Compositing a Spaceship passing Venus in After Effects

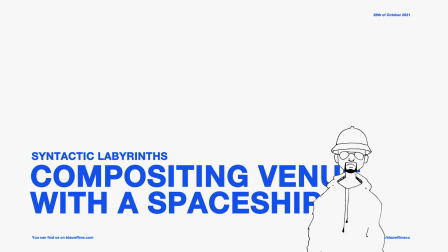0s
Hello, my name is Leo, and welcome to a new video by Blauw Films. It seems to have been a very long time since I uploaded last.
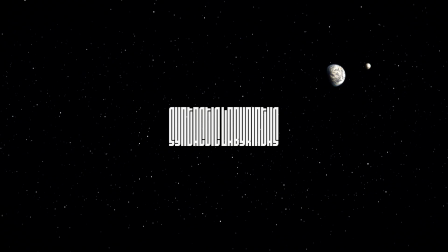7s
We got very busy to actually finish some of the shots of Syntactic Labyrinths.
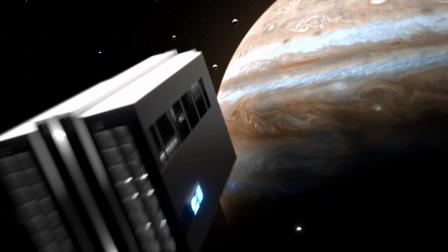12s
We are very close to actually getting something that looks like anything at all.
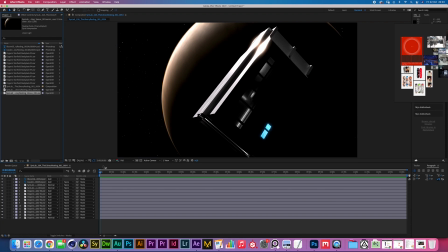16s
So I'm sorry for the wait, but here we go, new tutorial. This time we're gonna be quickly compositing and finishing this shot over here. Before we start, you know the deal, go to
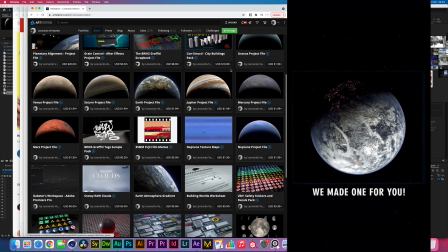31s
artstation.com/lmverkoelen/store and have a look over here. You can download the planets here, they cost $2.
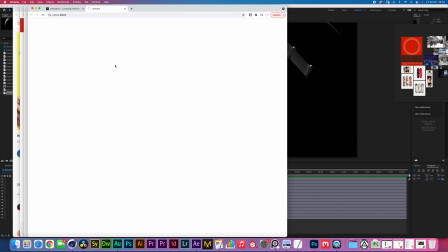37s
We got a bunch of other stuff. The stars over here, nobody seems to understand why these stars are actually cool.
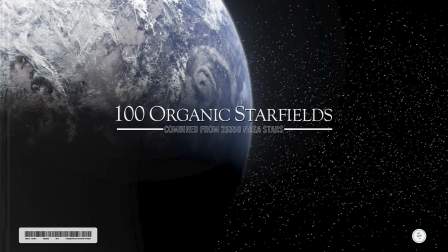44s
These have been extracted from 23,350 NASA stars from a real picture, and then they have been repopulated. And because they're EXR files, we can use them pretty nicely. Well, let's get into After Effects and let's get this going.
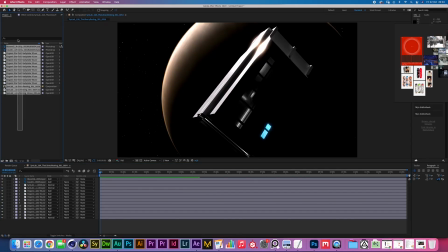62s
Right here inside of After Effects, we can see I have imported some of the assets here. If I were to look at my timeline now, I have these layers over here, which are all the Organic Starfield plates.
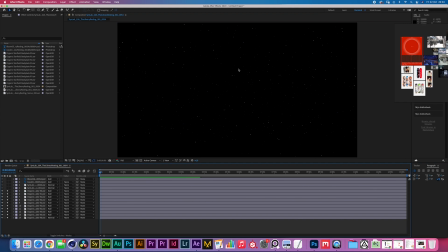73s
The only thing they're doing is I've set them to add, and then I've duplicated one of these layers, like the layer 92 over here. I've duplicated that multiple times to get some stars that are a bit brighter. Think of them as either clusters or think of them as planets.
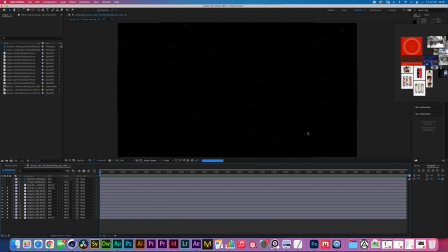90s
Now, after that, I have the Venus that's sitting right on top, and I've rendered this in Corona Renderer 7, coming straight out of Cinema 4D.
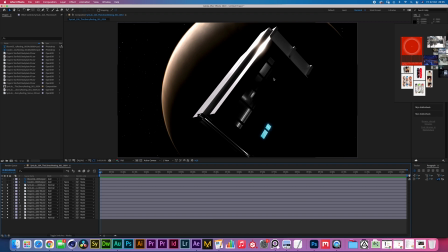100s
And then I have the library designed by Fraser McPhee. Go check out his work, it's really cool, really clean design. We got some lights inside of here. Also shout out to Eric for the cinematography and the lighting. So yeah, now we're gonna add a caustics pass right on top,
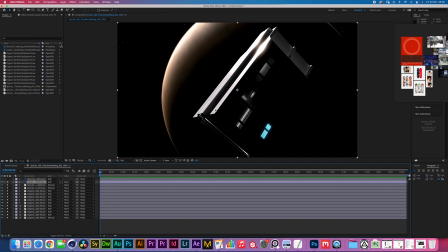119s
just to bring out a bit more of the detail that gets lost in between these areas. And then we have a bloom and glare pass that's going right on top. If you can see, we're getting a streak over here, which is basically, because we're not at 100%,
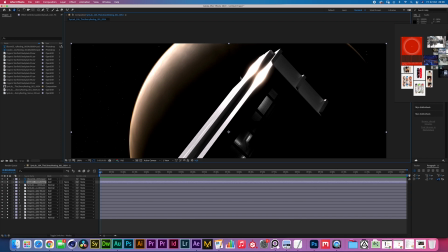134s
you are getting some of the blown out white areas that get compressed into these weird glitchy green bits.
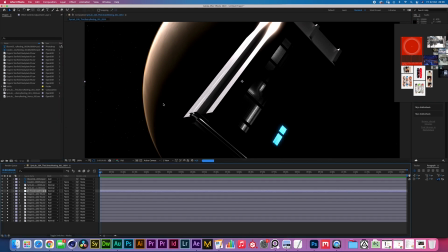142s
First of all, we're gonna make a adjustment layer in between the stars, and we're gonna try to blur them out a little bit until we get some kind of fall off. Now, here's the thing, you don't want to have a fall off that's in space, but you do want to feel like there's a fall off in between the stars and the glass of your lens.
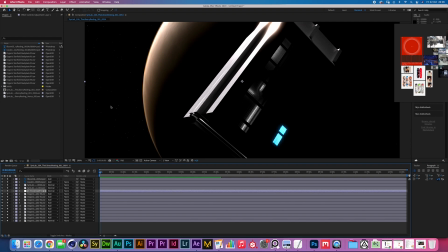162s
That's really the only kind of thing that you can play with in space,
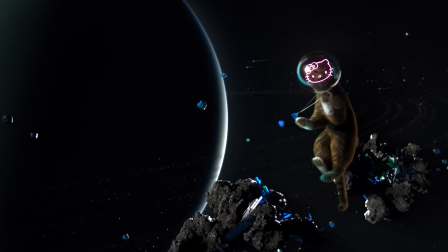166s
unless you are right inside of a nebula or if you're inside of something that has a bunch of, atmosphere in there.
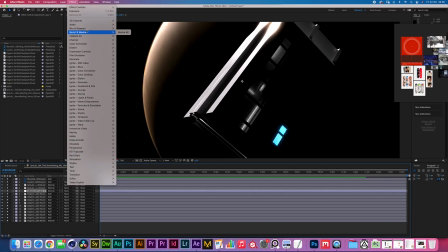174s
Here, it's just close to Venus. So I'm just gonna add a camera lens blur effect.
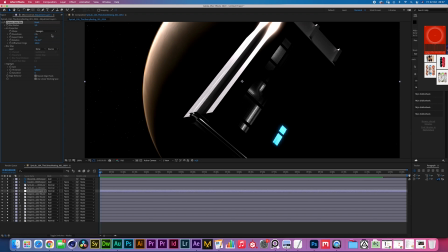180s
Repeat edge pixels in case we have any stars by the edges. And here we can play with the aspect ratio. I know that I used 0.5 inside of Corona Renderer, so we're gonna do that here as well.
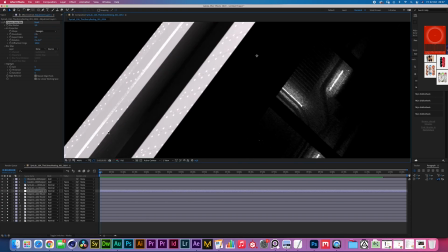194s
Now, if we were to zoom in a bit,
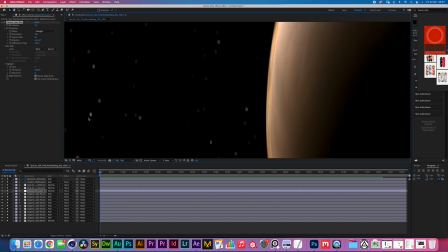199s
you can see that ours is a little bit of a a little bit of a hexagon. So I am gonna increase this to about 60-70%.
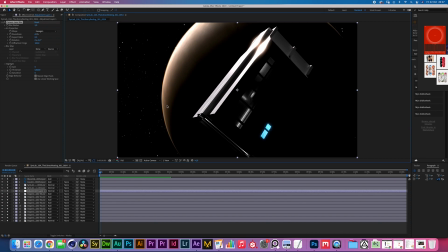209s
That makes it feel a little bit more like we have a lens with more blades, and it just feels a bit more natural. Now I am gonna set this to screen, but also we're working on 32-bit, so let's go for add.
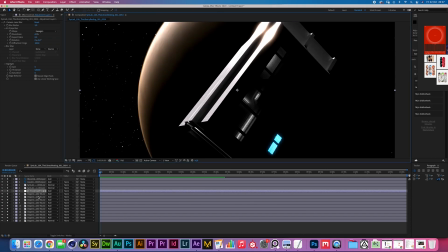223s
There you go. As you can see here, we can see the same thing again, the kind of glitchy pattern that you get when you are overexposing it, not at 100%. I'm gonna lower the adjustment layer to about 25%. Here we go, very clean.
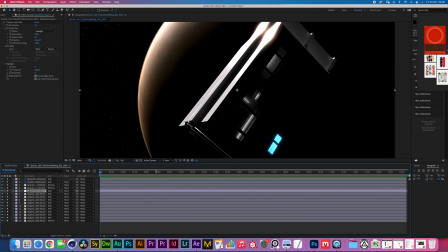238s
Maybe even a bit lower, something like 15. Alright, the next thing I want to do is start working a bit on this planet.
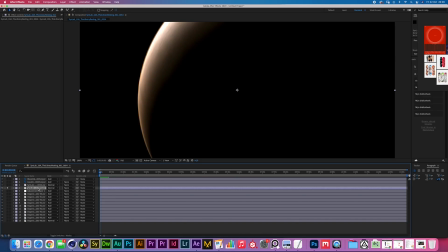246s
I am gonna be soloing out just the planet by unsoloing all the other stuff.
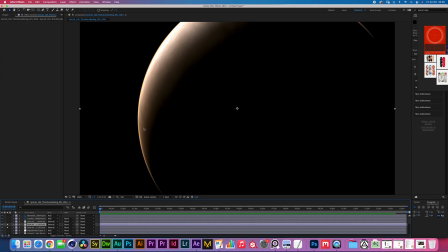252s
I'm gonna duplicate Venus and I'm gonna create an exclusion mat for just the edges of this atmosphere. So if you've seen any of the planet tutorials before, you know that basically you just want to have one version that's black and one version that's white,
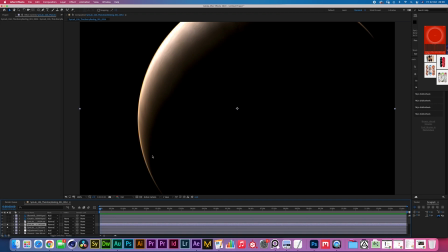267s
and then you blur them out to create some kind of edge in the middle. Now how you want to do that is really open to you. You could go color correction, tint, take the white one, make it black, and now you have a black thing.
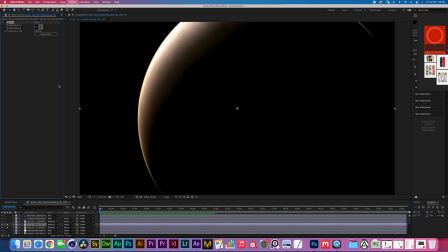281s
Or you could go to effect, generate, fill, and then you could make this black. Both of them work, it really doesn't matter. But either way, make a duplicate of it and then turn that white
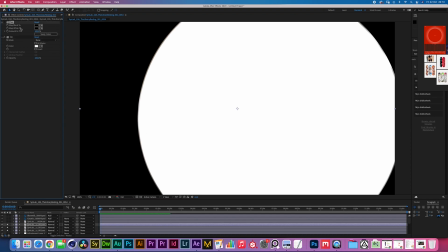297s
which is like one action fewer than using a tint effect, which is why I use a fill effect, I guess.
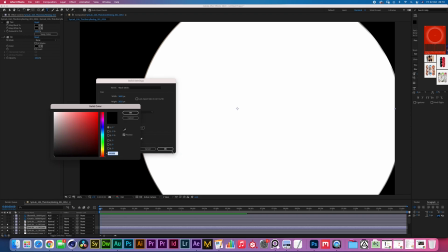303s
I don't know. Either way, create a layer new solid, and we're making that black just to keep it behind both of our layers.
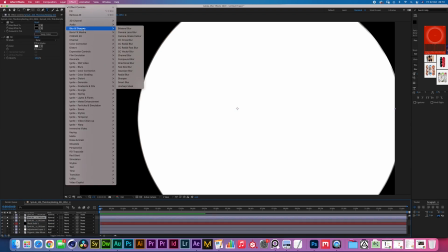312s
Now I'm taking the top layer and I'm adding a effect, Gaussian blur.
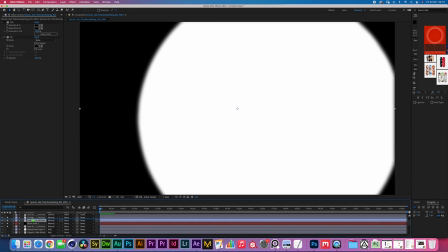317s
Here you go. And now I am taking the black layer, moving it up top.
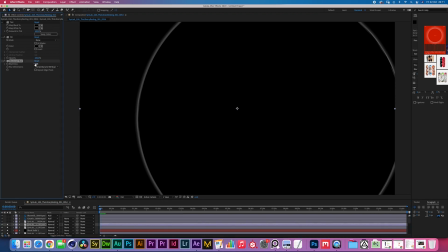322s
I'm giving this a little bit of a Gaussian blur. Here you go.
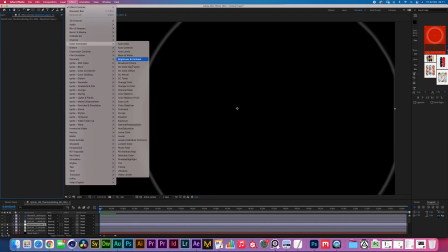327s
And now I'm gonna go layer, new adjustment layer, effect, and then you just wanna brighten this up in a nice way.
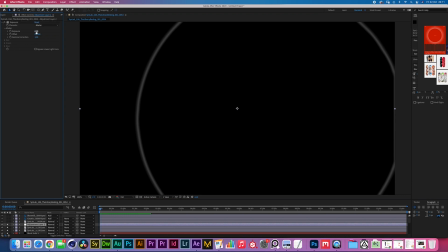336s
So because we have 32 bits right here, I'm gonna go for an exposure effect. I feel like I get a bit more of the desired effect of the fall off between white and black. If you are a masters of the curves tool, go use that.
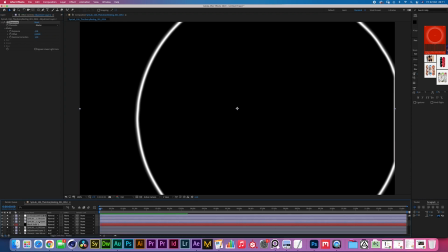354s
I am now gonna select black solid all the way to adjustment layer, Command Shift C to pre-compose it, and now we have a matte.
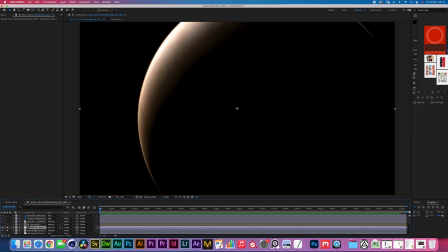364s
I'm gonna select the adjustment layer and Luma-mask the pre-comp, which I will quickly call Luma. Now the idea of the blur atmosphere is that when you look at pictures of space,
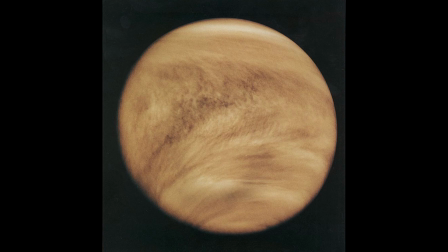377s
you have to think of how big these planets really are in reality.
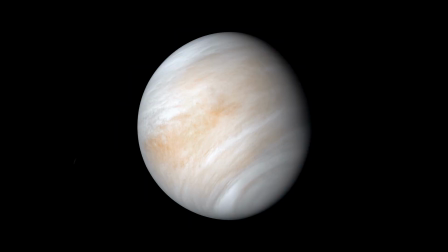382s
And it's not like, because I've heard people say like, oh, but the thing is so far away, so shouldn't everything be in infinity?
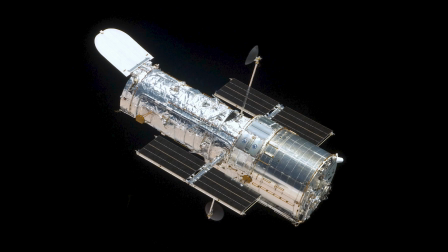390s
Shouldn't everything just be in focus? And the thing is, no, not really, because you have to think about from where you're shooting this.
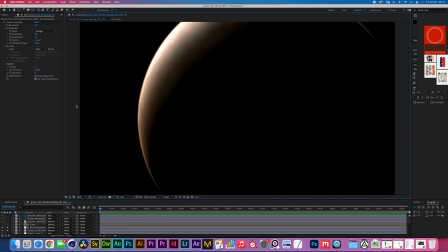398s
You are probably moving incredibly fast, even though nothing really seems to be moving. So there's definitely a bunch of calibration that has to be done. Plus, some of these planets are so big that they don't even fit on the sensor of one camera,
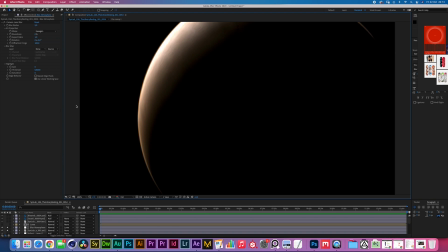415s
which then uses multiple takes that then get stitched together. So you always have some kind of artifacting going on. And if you look at the pictures, the atmosphere edge to the far distance always seems to have some inconsistencies in the focus. So yeah, there you go, we're adding it.
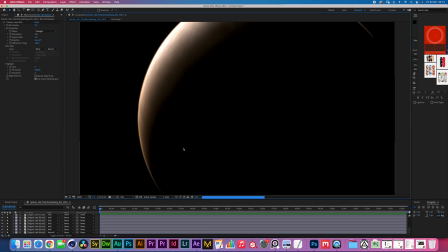435s
I am now bringing back some of these stars, and I'm gonna try to judge how bright this planet would have to be. I am not sure if our exposure is feeling right to me. I'm gonna select the planet and I'm gonna add a exposure effect.
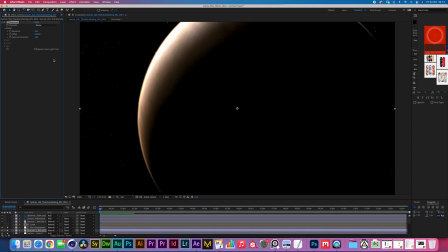452s
I'm slowly gonna be increasing the exposure. Now, someone is gonna say, oh my god, everything looks completely blown out. How could you do this to the shot? Now, the thing is, we have to remember what it is we're shooting.
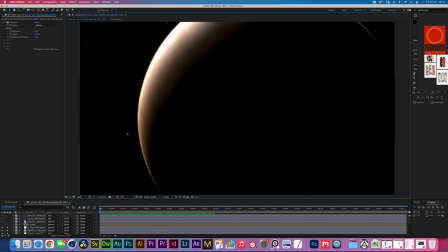466s
We are shooting Venus, which is supposedly the brightest planet in our solar system. If you were to expose it correctly to Venus, you probably could, but then everything else, including the ship, would be so dark that you wouldn't see anything.
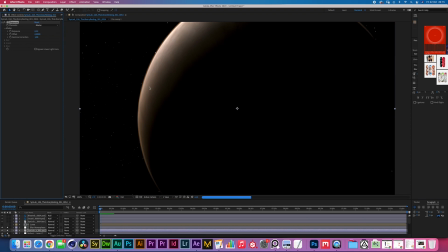486s
So in this example, I'm trying to get quite a bit of exposure without crunching into these values over here. I still want to have this.